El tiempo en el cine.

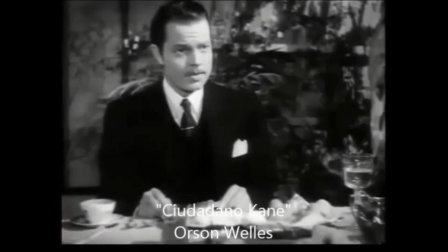0:04 La transición prueba ha sido está relacionada con el movimiento de cámara.
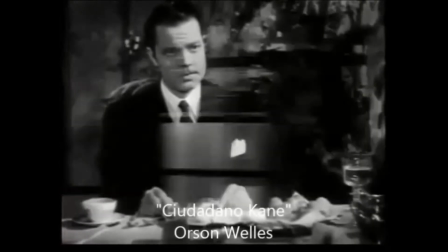0:09 En este ejemplo se sirve de este recurso para mostrar un cambio en el tiempo, pero manteniendo el mismo espacio.
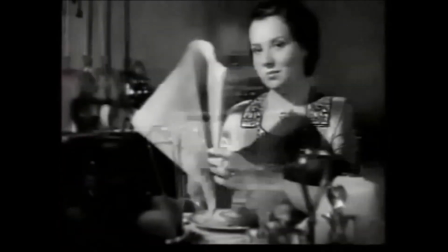0:17 En la famosa secuencia de los desayunos se nos muestra el deterioro del matrimonio a lo largo de los años.
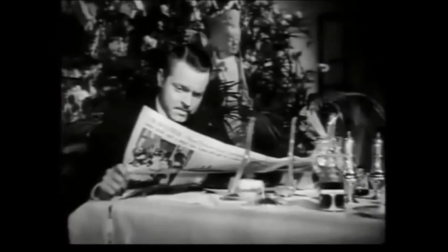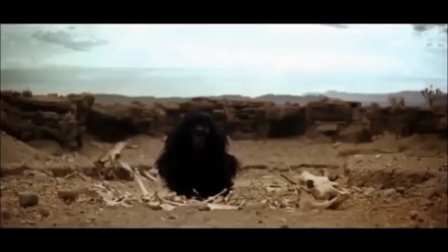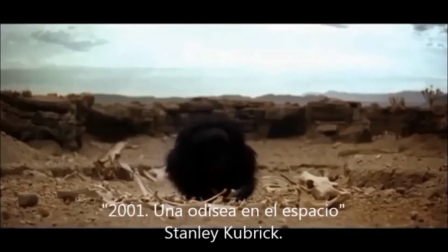La considerada mayor elipsis de la historia del cine, aunque en realidad se trate de un match cut o corte compaginado, fue uno de los revolucionarios elementos de 2001.
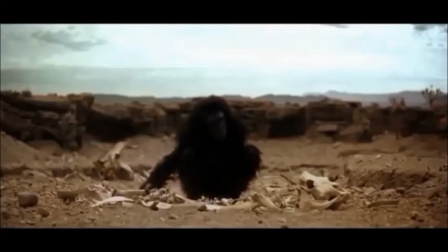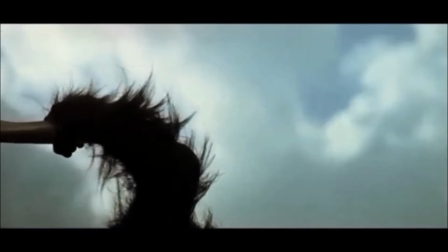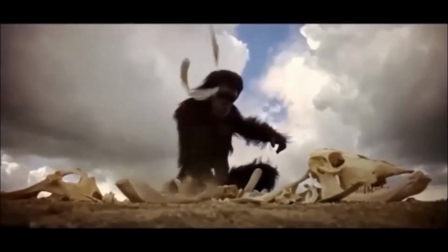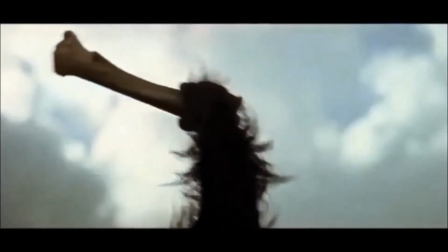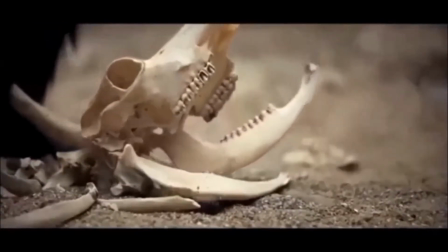1:40 En un momento dado, un mono descubre el uso del arma y al sentirse victorioso lanza un hueso al aire.
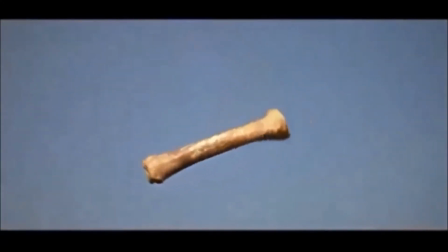1:55 Pero cuando éste empieza a descender, se cambia el cielo azulado por la oscuridad del espacio en el corte compaginado más famoso de la historia.
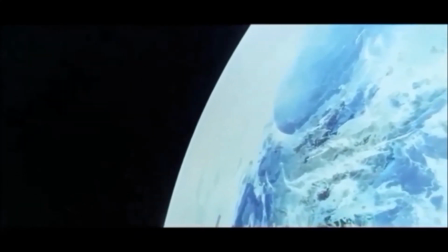2:09 La película da un salto de unos millones de años de evolución, del origen del hombre a la conquista del espacio.
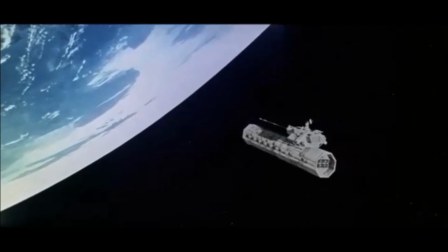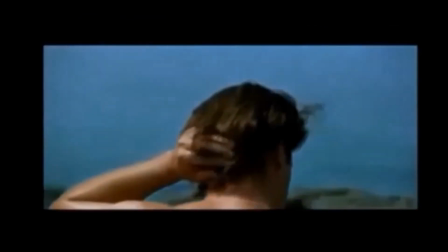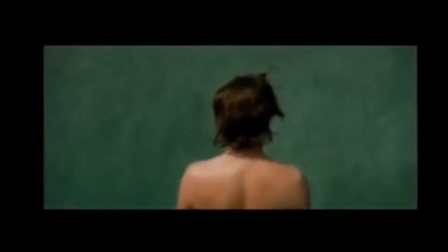2:26 Cuando quise darme cuenta, estaba en el aire, saltando sobre una poza casi vacía.
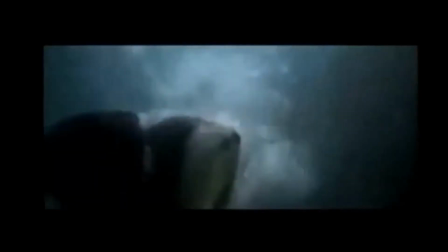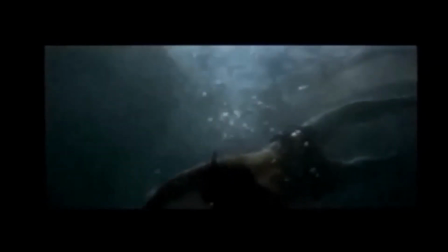2:40 En la película de Alejandro Amenábar se nos presenta un inmenso flashback, es decir,
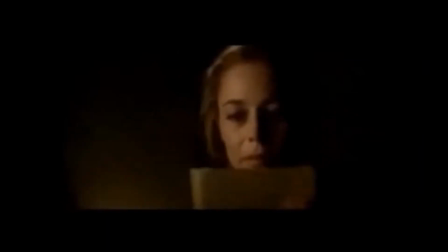2:45 nos muestra una escena del pasado del personaje interpretado por Javier Bardem, en donde sufría el accidente.
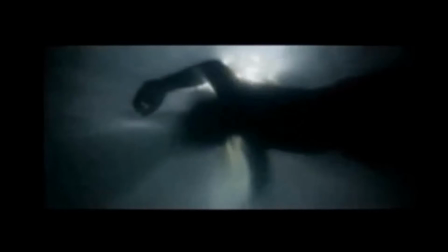2:51 Mientras Julia va mirando la fotografía de los momentos felices de su juventud, nos sumergimos en el golpe fatal que sufrió Ramón Sampedro.